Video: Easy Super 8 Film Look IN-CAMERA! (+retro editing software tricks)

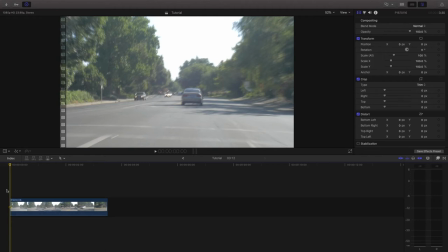247s
In Final Cut Pro it's pretty easy because there's a lot of built in presets already here but in other editing softwares I'm sure you can figure it out just with a little bit of creativity and probably able to get a pretty similar looking shot.
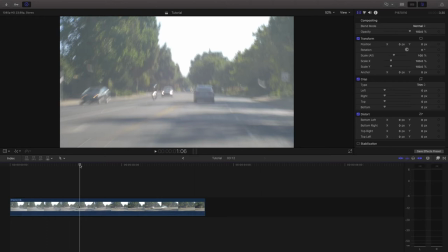258s
So let's get started. So one thing to note when I shot this footage is that I used a pretty cheap old fashioned vintage lens so it kind of gave it that
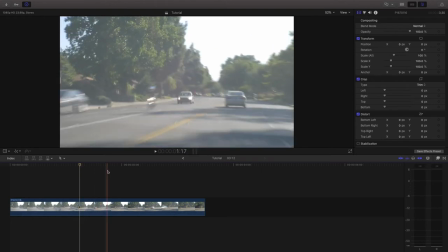265s
vintage unsharp look already but if you're using a sharper more modern lens a good thing to do and I'm going to apply it to this footage
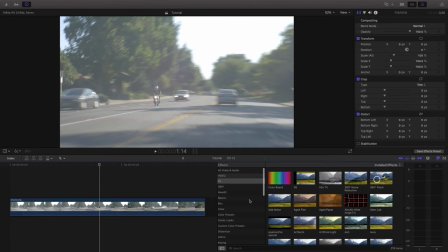271s
anyway is to add some blur to your footage to make it look less sharp because those old Super 8 cameras really weren't the sharpest things in the world.
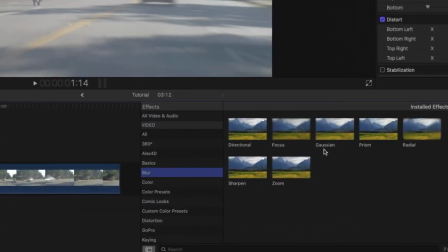279s
So if we go over to blur in our settings here, add a Gaussian blur and just put that on top.
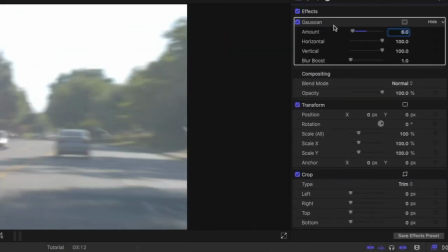283s
And I like to set it at maybe 6% or 7% just to add a little more additional blur to the shot to make it less sharp.
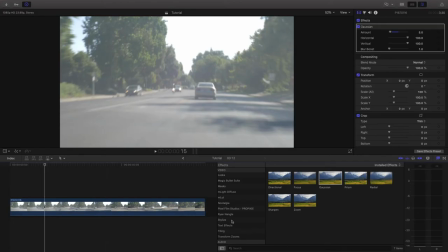289s
Now the next thing we're going to do is add some grain as well as change the colorization. So to do this in Final Cut Pro, we're going to go down in the effects to stylize, click on that.
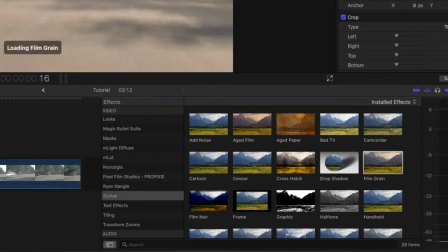297s
And what we're going to do is basically add some film grain. So just put that right on top of your clip. And as you can see, it immediately adds the colorization,
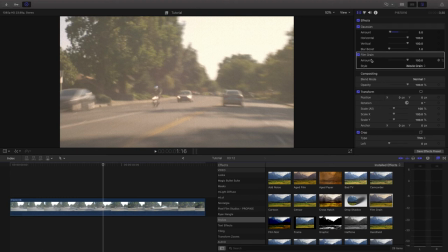304s
which looks pretty good. but what I like to do here is over in the film grain change the style from iMovie grain
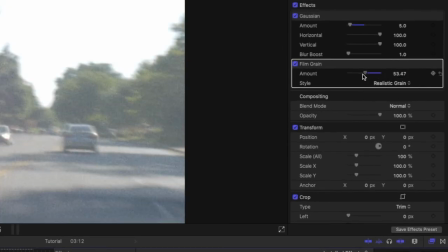309s
to realistic grain and it gets rid of that colorization bring it down to around 30 or something like that and as you can see there's a good amount of grain now but the colors aren't quite right so what I'm going to do in the stylized effects again is
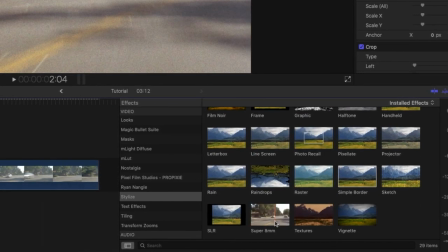321s
go down and find the super 8 millimeter effect down at the bottom which is kind of ironic because we're putting it on the super 8 look
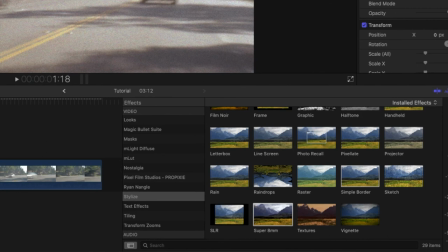327s
but it does have a pretty good look so I'm just going to tweak this a little bit so over in the super 8 settings you have the amount slider and I like to bring that down to about 25% or something.
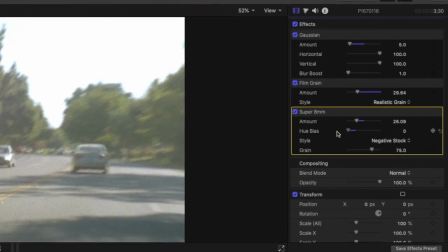335s
The hue bias you can either go to the green side or more to the magenta and blue side. I like to put it a bit on the green side and then for the grain I like to bring that back down because again I added the other grain which I think looks better.
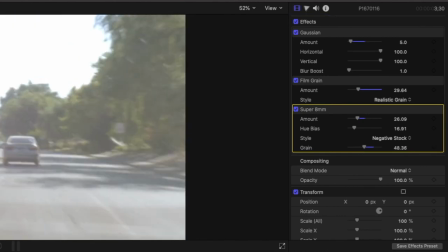347s
So add a little bit of grain there and as you can see it has a pretty nice look.
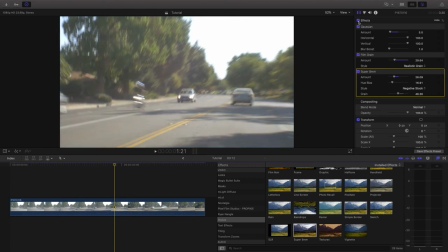351s
So now you can see if I toggle the effects off and on you can see how it immediately just adds that nice vintage look to the shot very easily just in a few clicks. So this is basically all that I did for those example clips. If you want to add a little bit more of something you can go into the effects again under stylize and add some aged film
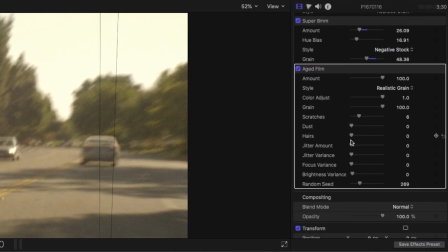367s
look and the aged film effect basically allows you to adjust some of the colors more as well as add some scratches, dust, hairs, as well as that jitter that's really common in these cameras. But if you're shooting at that lower shutter speed you should already have a decent amount of jitter so I don't really find the need to add this.
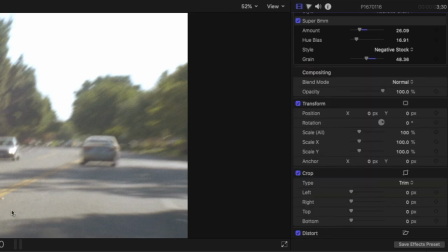383s
So the aged film doesn't do it for me but the other effects just a little bit of blur,
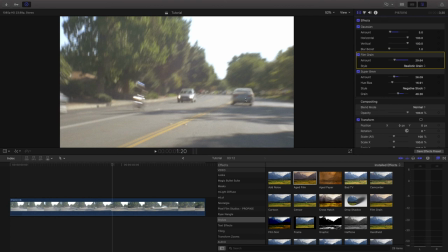387s
just some film grain and the Super 8 colorization and film grain looks really good and I think sells the effect perfectly tied with the in-camera settings that you already shot.
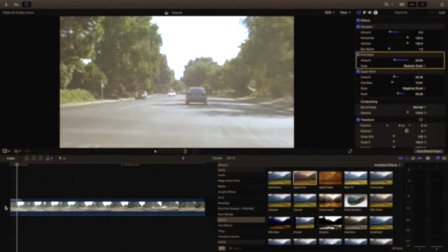396s
Anyway, that's it for today. If you like this video, be sure to like, share, and subscribe, and I'll see you all next time.